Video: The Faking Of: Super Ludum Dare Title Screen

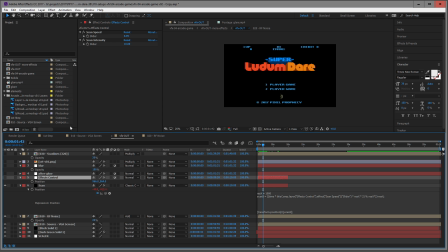We have this one, the next one here, effects control, which just controls here the scan speed and the scan intensity, because here in those expressions you can reference controls such as, just as the slider here, so this one makes it go faster, or amps up the intensity so that it's stronger and faster.
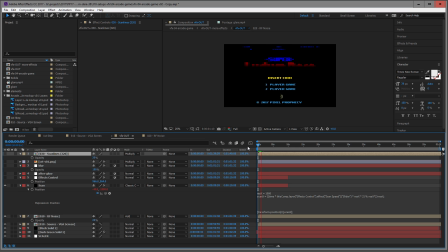Yeah, it's very self-explanatory. So I've coded this once here, so I can use it each time I want to make something appear as if it was shot on a video camera from a monitor.
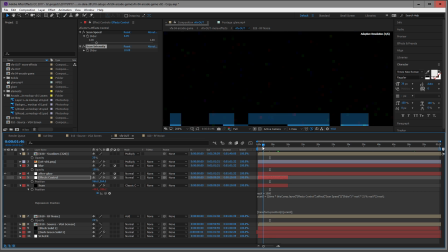All right, the Afterglow. For the next adjustment layer, let's look here at the blinking insert coin line. In the animation, it goes from on to off and back completely. And this Afterglow effect here just does what it's called.
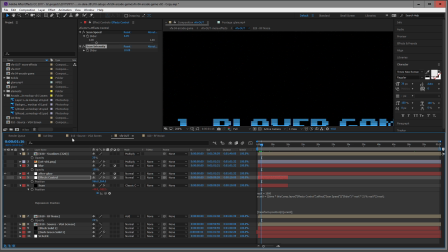It blends a couple of animation frames together in order to simulate a sluggish CRT screen. If you've ever compared an old-timey TV set with a low-latency flat screen, you probably noticed the picture to have some sort of motion blur.
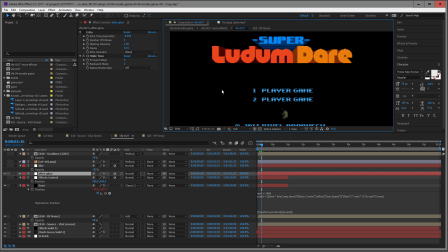And yeah, that's what this layer tries to recreate. The next layer here is blur.
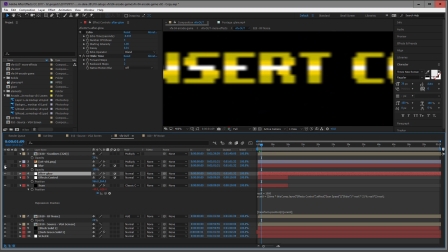Now, why the hell blur the image again? Well, nothing in real life is ever pixel perfect.
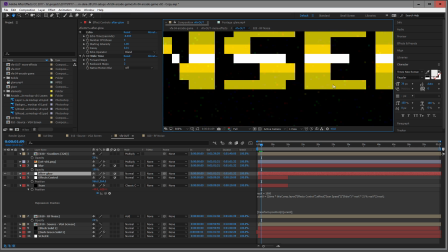Even with the best camera and the best lens, even the sharpest of edge will appear a bit blurry.
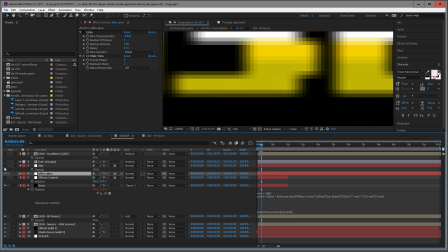So for this realism, I blur the image over time and in itself.
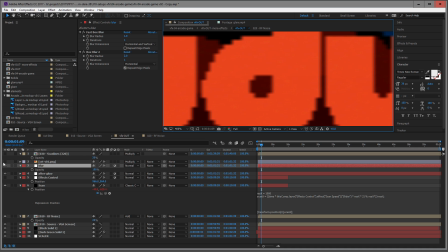Next up is my favorite effect, and it does this. Bam. Let's have a look at this image individually.
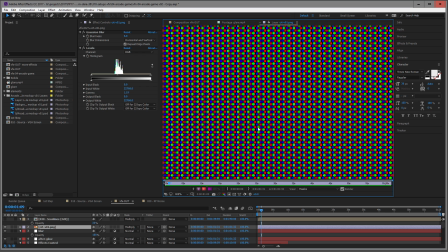It's some kind of grid, right? But when I zoom in, you see it's made up of little dots, one for each color channel. This is how the pixel mask in a CRT television set looks like up close. And by simply multiplying it on top of an image, it makes it look as if it got displayed on a TV screen.
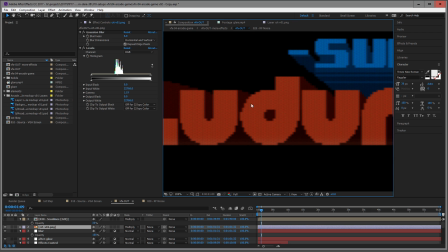And this is why it also needs a little bit of blurring.
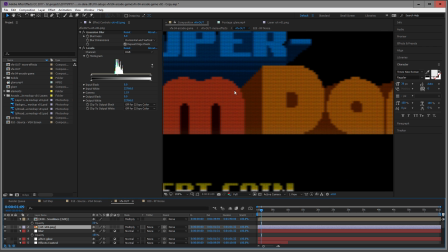And the icing on the cake is another layer on top that simulates the scan lines of a low-res image being scaled up for output on a TV screen.
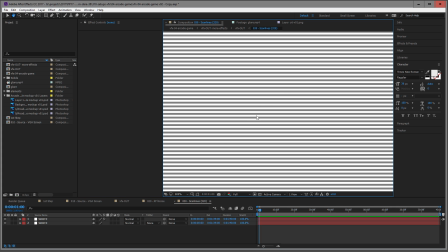It's just alternating lines of white and gray multiplied on top. And this is what produces this final image here.
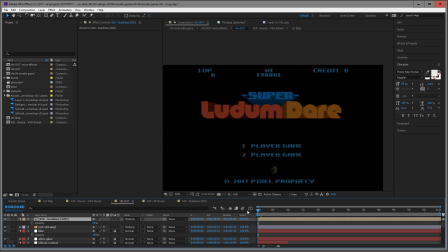So of course, if I play now back with all these effects,
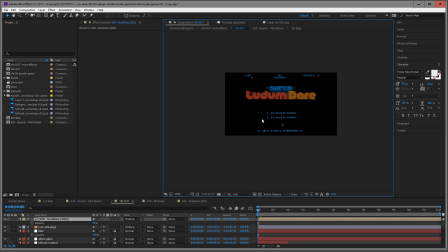it looks a little bit better, but still not like it was really inside an arcade game machine. So, and it is a little bit too dark. So let's take all this complete composition here of VFX out and put it into the next one, which is VFX out more effects.
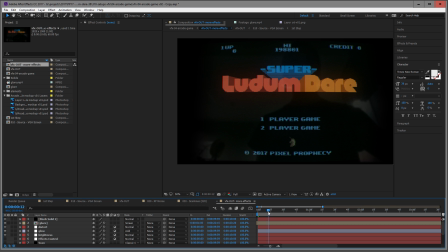And here you can see things are coming together pretty nicely.
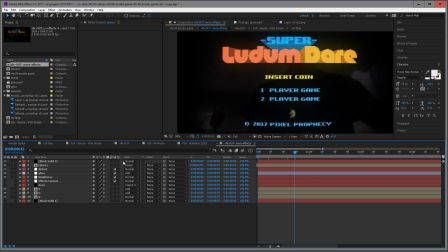This is almost the final composition. So again, let's dig up from the bottom.
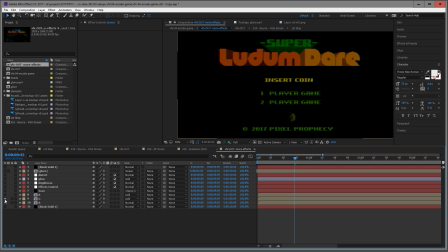So I have here just the red channel, just the green channel, and just the blue channel, and just add them up. Why do I do this? Why not have the source just as it is and split up the channels?
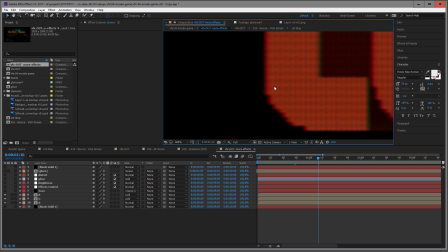Well, maybe you've watched my video on chromatic aberration, and this is how I fake chromatic aberration.
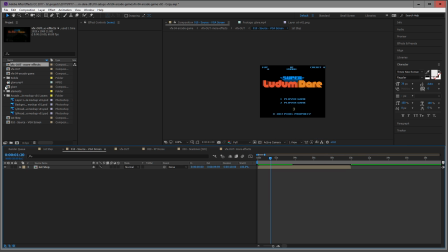You can't really see it here. Maybe just for demonstration's sake, let's drop in here a white solid here.
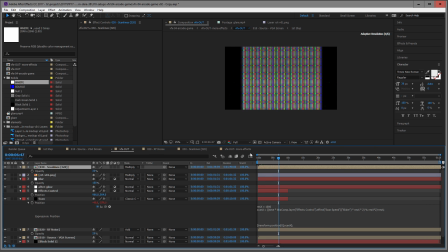Yeah, that we can see it here now on VFX out, and it was VFX out more effects.
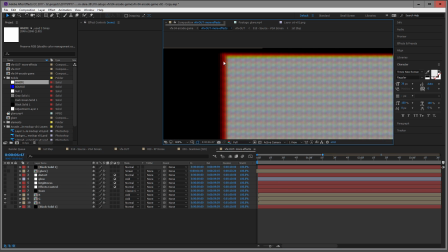So you can see here that there's just some very little chromatic aberration going on, which is also a sign of
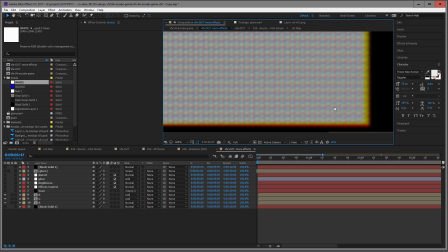CRT televisions, because the rays are not perfectly matched up and they tend to drift a little,
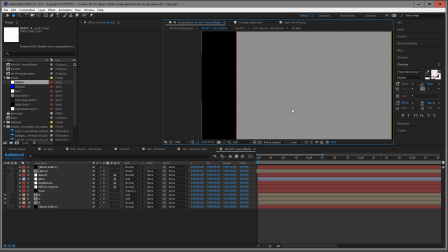and this one simulates this effect here.
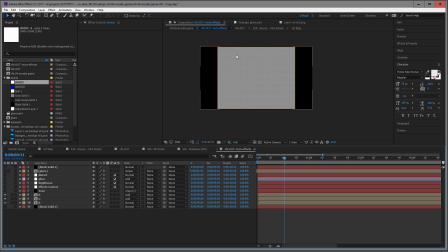So towards the edges, it getting slightly out of sync in a way, so that separate color channels don't overlap.
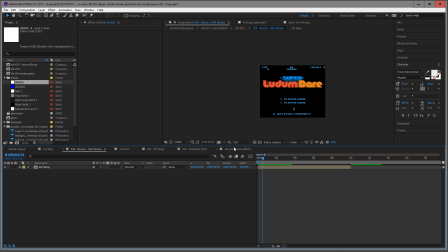So let's get rid of this white one here. So we have our final image here.
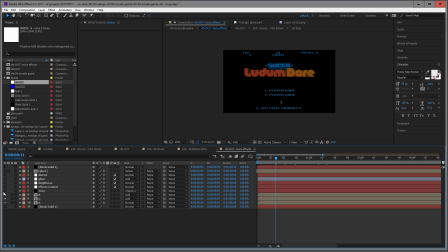Good. The next one here, scan, I did before, so I don't need this one here. Effect controls, okay.
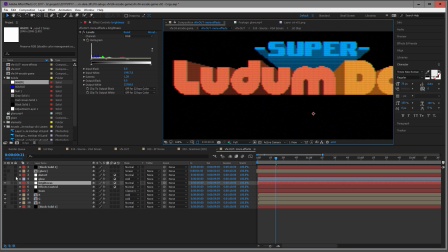This one here, brightness, as you can probably guess, it just has a little levels effect here, and it makes everything a little bit brighter.